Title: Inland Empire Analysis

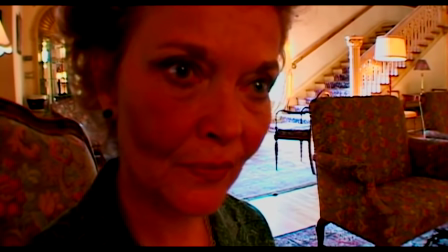[20:40]
One of the scenes in Polish also mentions it being after midnight.
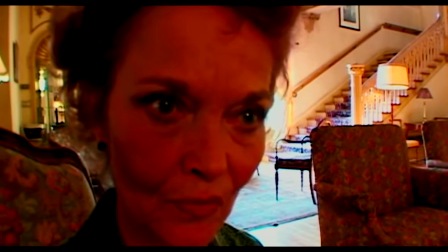[20:43]
What's interesting is that, aside from Rabbits, all of these references to after midnight coincide with the implications of death.
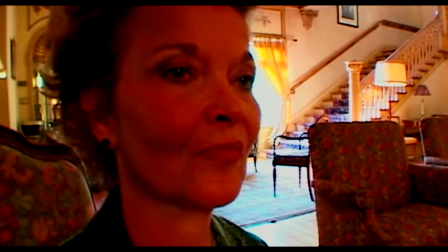[20:49]
Be it this conversation where the woman talks about murder in the film, or the Polish scene where Piotrek is being handed a gun to kill someone,
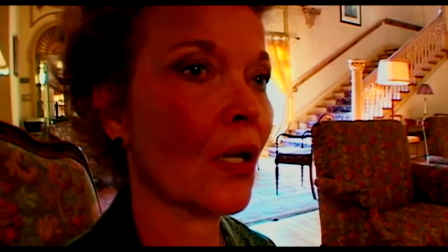[20:56]
or the two homeless women talking to each other while Sue dies of an apparent murder between them. Perhaps after Midnight refers to death in a sense?
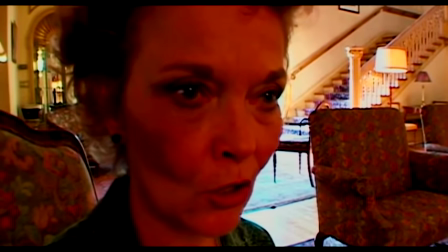[21:04]
This idea that she loses track of time is similar to how Nikki loses track of her reality in the second act,
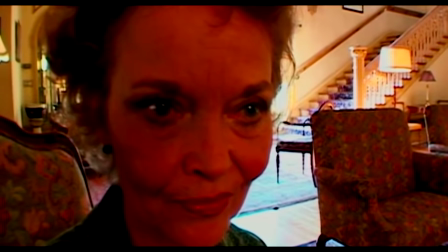[21:10]
with the chronology of the film becoming virtually non-existent during that section.
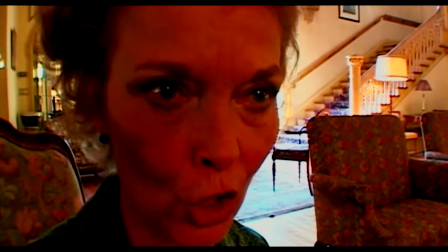[21:14]
She's losing track of time, losing track of life if we could equate the two, which is even basically outright stated in one of Sue's monologues.
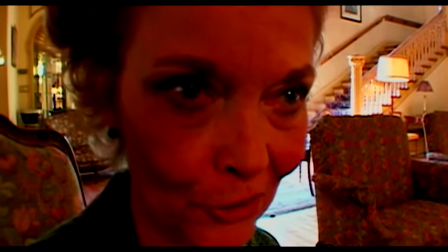[21:22]
The Neighbor also says actions do have consequences, and yet there is the magic.
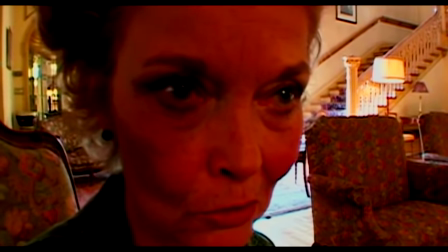[21:27]
This is interesting, though I would consider it mostly a coincidence, because one of the major themes of the film I've noticed is the magic of filmmaking,
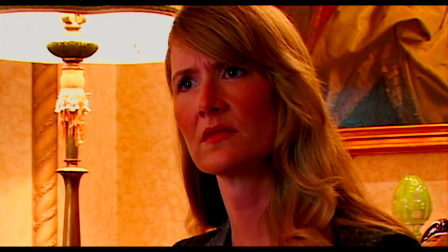[21:34]
of art, and how a woman such as Nikki can sacrifice and be put through such misery and pain for the sake of a character in a film,
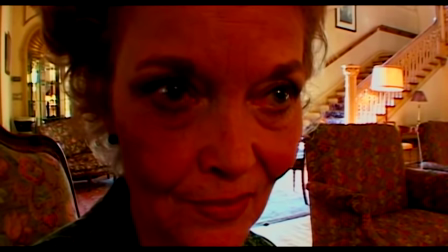[21:41]
but that despite all the pain she underwent, there is light in the situation and that her story,
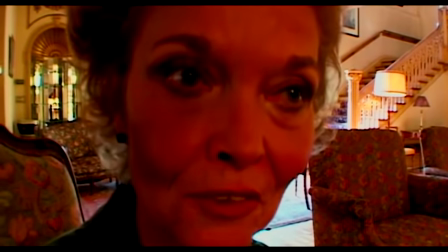[21:46]
both her real life story and the story of the character she portrays can give hope and inspiration to another.
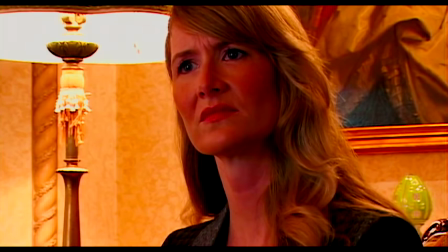[21:52]
This plays into the soundtrack for the film as well, where three of the most prominent artists featured on the soundtrack are Etta James,
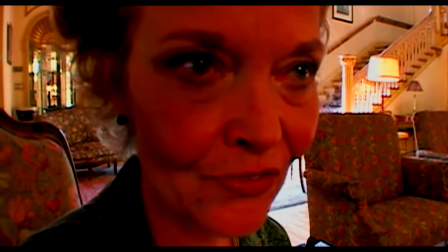[22:00]
Little Eva, and Nina Simone, all women who brought joy to people through their singing,
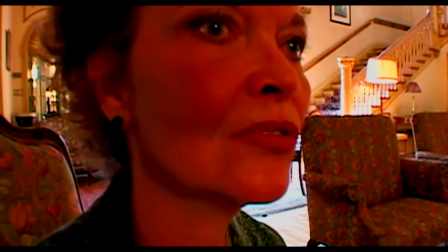[22:04]
and all women who were abused by men at some point in their lives. It's possible that Lynch is looking at these artists, actresses, and women in the spotlight,
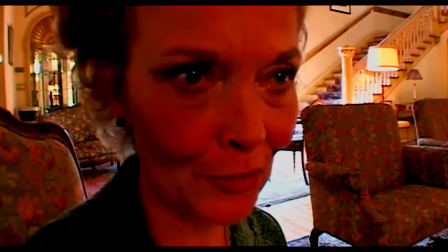[22:12]
seeing the real lives behind the scene as well as what people saw up front and sympathizing with the troubles
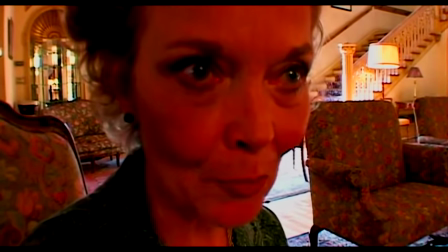[22:17]
they went through while appreciating the positivity they may have brought to many others including other women who have been
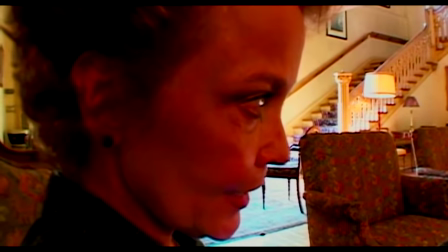[22:23]
through similar troubles. She also says, If it were tomorrow, you would be sitting over there and points.
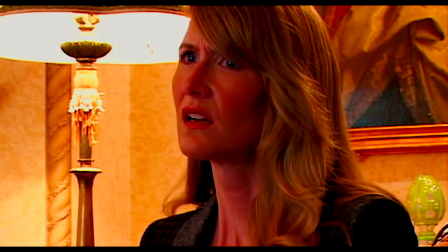[22:30]
This sort of breaks the fourth wall where the scene transition ties in with the acknowledgement that she would be sitting in that spot, which turns out to be the case.
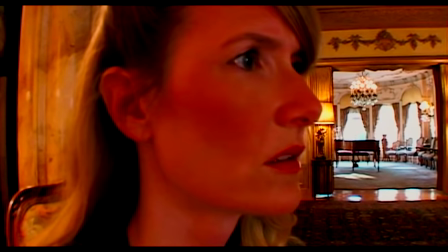[22:38]
It also shows the blurring of time that gradually unfolds over the course of the film.
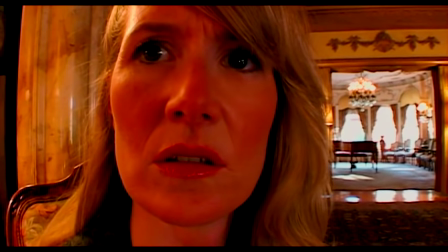[22:42]
Of course, this transition also calls into question whether or not that conversation actually ever took place, or was just a dream or symbolic or something like that.
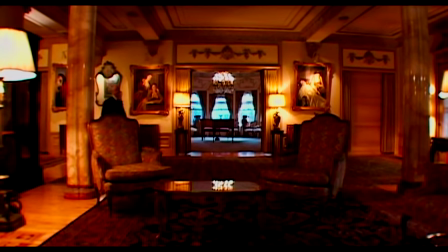[22:50]
And like I said before, the film is an exercise in postmodernism, and I don't know if Lynch was necessarily caring about dream narratives as much this time around.
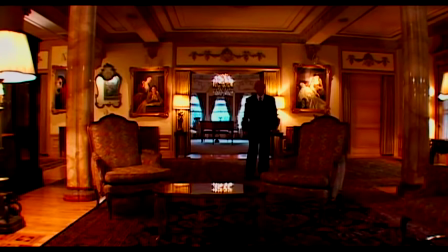[22:58]
Rather, he's outright admitting that none of this happens, while simultaneously trying to make the point that even though none of this is really happening,
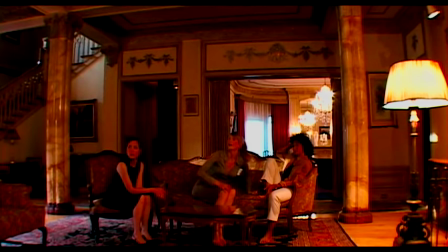[23:05]
it doesn't change the fact that it can feel real. and the message can be real,
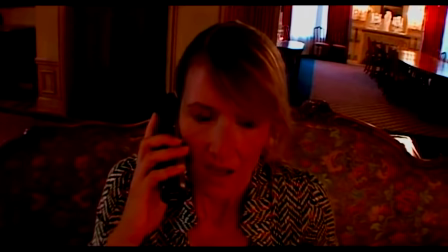[23:10]
and it can influence people to do real things, and it doesn't change that the feelings we get while watching this movie are real. This may even be somewhat of a defense of his own work, which has often been criticized for making no sense. Such criticisms come from a presupposed belief that films necessarily have to make sense, which probably has to do with immersion in a world and a story. After all, if the world and story don't allow you to suspend your disbelief, then they no longer feel real. but in actuality, they are no more or less real than a film that intentionally breaks your suspension of disbelief. What is real, regardless of the internal logic of the film, is the feeling you get while watching the film. I've heard people say that Lynch seems to make movies for himself and only himself, and I think that's a disservice to who he is as a director. If that were the case, he would have never made The Elephant Man, Dune, Twin Peaks, and arguably Blue Velvet. I don't think Inland Empire is about Lynch displaying his own ego or serving only himself. I think he's getting across a lot of different messages in a way that is best suited to how he can convey them. He's a master of surrealism, and surrealism to me has always been about emotional realism first and foremost. If you can find a way to make something meaningful and provocative in an emotional way, then the logic of the film can be exploited or even abandon altogether if it suits what you're going for.
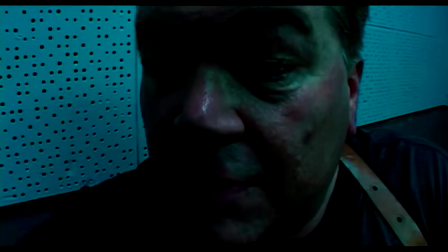[24:31]
And that's what I think characterizes Lynch's film's best. About 35 minutes into the film, we meet a brown-haired woman who is credited as Doris Side.
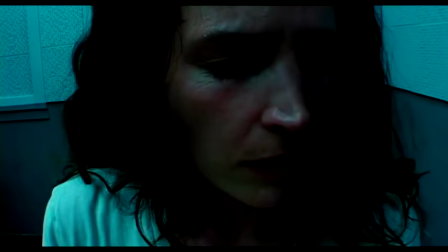[24:40]
In On High and Blue Tomorrows, she plays Billy's wife, Billy Side in Doris Side.